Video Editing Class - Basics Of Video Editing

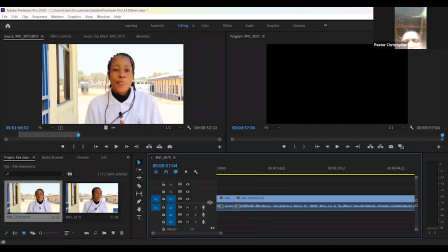[37:25]
You can see that. You can see. So you can see that we have our edited clip.
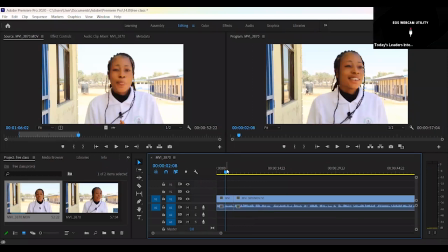[37:33]
This is what we want. Remember, the whole clip was about 3 minutes, and we are saying, okay, we just want about a minute. We want to edit it down to a minute, right? So right now, if you look, we have 57 seconds of this.
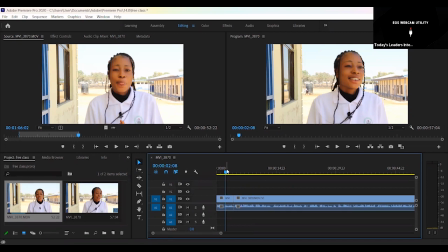[37:47]
So we're just looking for 3 seconds more, or we can even leave it. We can even leave it at 57 because we want to do some intros and some outros. Okay. So now we have our clip. Now, this is beautiful already. Remember now, this is actually what they call basic edits.
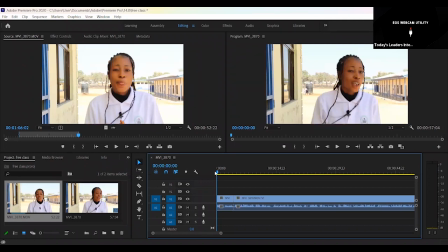[38:03]
This is basic edit. Just cut what you want, cut out what you don't want. This is a basic edit. But you know, we can be more creative in this. Remember, can be more creative in this. Remember, we have now arranged our clips. So this total production now, we have 2 clips.
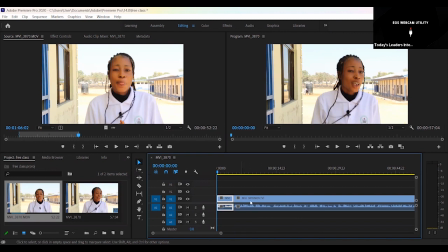[38:22]
If you look, this is the first clip, this is the second clip, right? This is our first clip, this is our second clip. Now, let's see how we're going to do those L cuts and J cuts. Remember, what's our L cuts? Remember our L cut and our J cuts. The L cut is what?
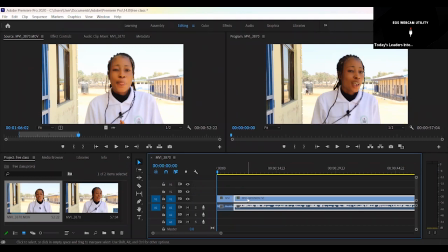[38:38]
You're seeing the person, next thing you see some other picture, but the voice continues. You understand? So these things will be playing around. So now let's look. And we'll have to look at where we're going to put it.
So my name is Gabriel Blessing Fedo, and I'm from Kogi State.
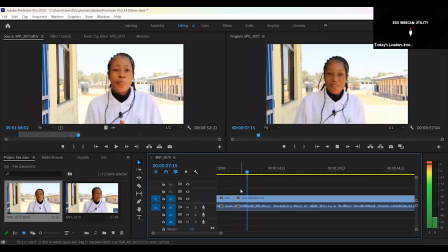[38:58] God, it has been wonderful. Like I can't. Like at first, I was a long time to come for the program, but it has been so wonderful.
No. So let's look at that. Okay. She has been talking, it has been so wonderful.
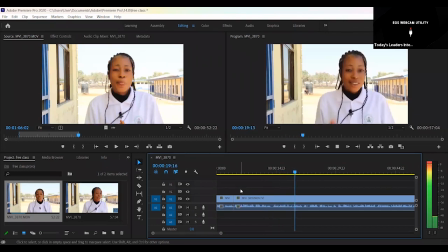[39:14] No regret at all. Like it brings people from different states, like different.
Now she's not talking about it brings people from different states. So it would be good for us to have clips.
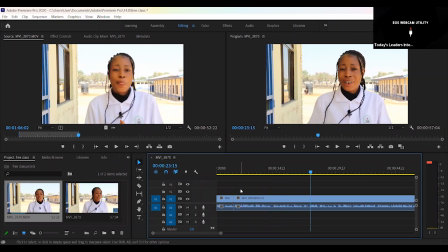[39:28]
Remember, the producer or the director gave us some cutaways. Cutaways, that's why I told you that you also have no cinematography. Cutaways are shots you take that are not are not depicting the main character.
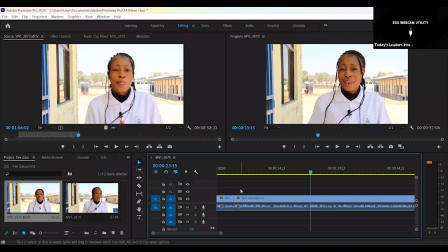[39:43]
You understand? Sometimes maybe when you take a shot of somebody talking, sometimes you can just take a shot of some people reacting. You understand? Not necessarily the person talking. So you can just get some shots of people that were there, wide shots, long shots. So those are all cutaways. So she's now talking about how it brings people together and everything.
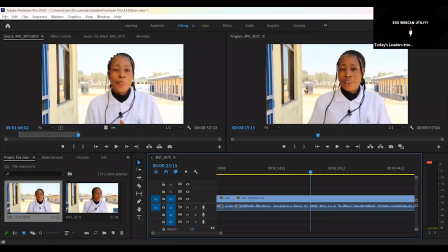[40:00]
So let's go and import some clips. So we go back to file. We go back to our file. We go to import.
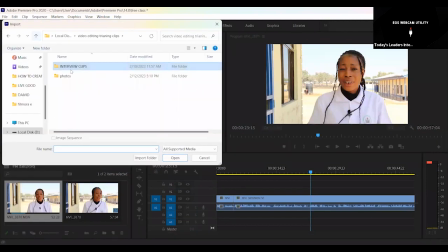[40:13]
And then we go to the folder where we have those clips.
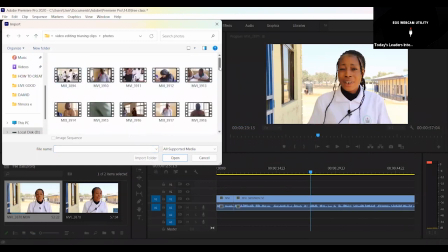[40:18]
So right now, as you can see, we have different clips here. We have different clips here.
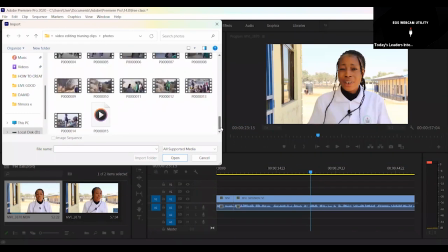[40:24]
So there's so many clips here. You can actually import all these clips in.
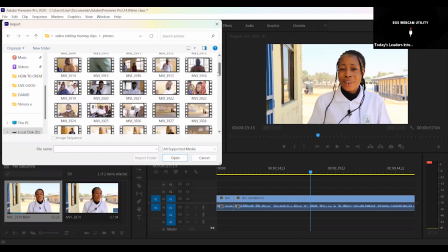[40:28]
I think let's just import all that, but I don't want to, So how we bring different people together.
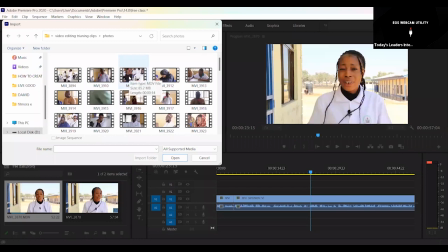[40:35]
So let's look. So right now we are having different clips of people. You can see we have different clips of people, different clips of people. So let me just import some clips. Let me just import all the clips so that we can work with this because it's part of editing.
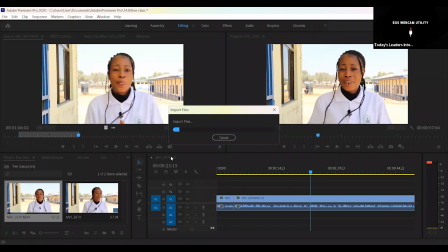[40:50]
One of the things about editing is that for this 1 minute edit we are going to do, don't be surprised on how many clips we're going to go through to get the best clips to tell this story.
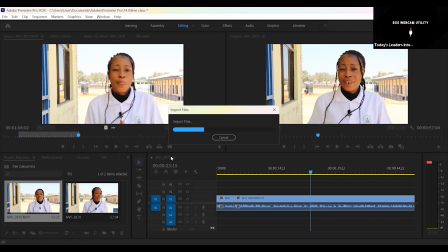[41:04]
Because this is 57 seconds, but we cannot just have 57 seconds talking. It's boring. You understand? 57 she's just talking. No, this is beautiful, fine. I've edited this, but we need to also get, some reactions, some clips that depict what she's saying.
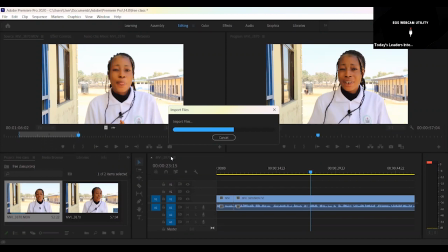[41:24]
Because now she's not talking about, she came here, she met different kinds of people, she met people from different culture, she met people from the South, West.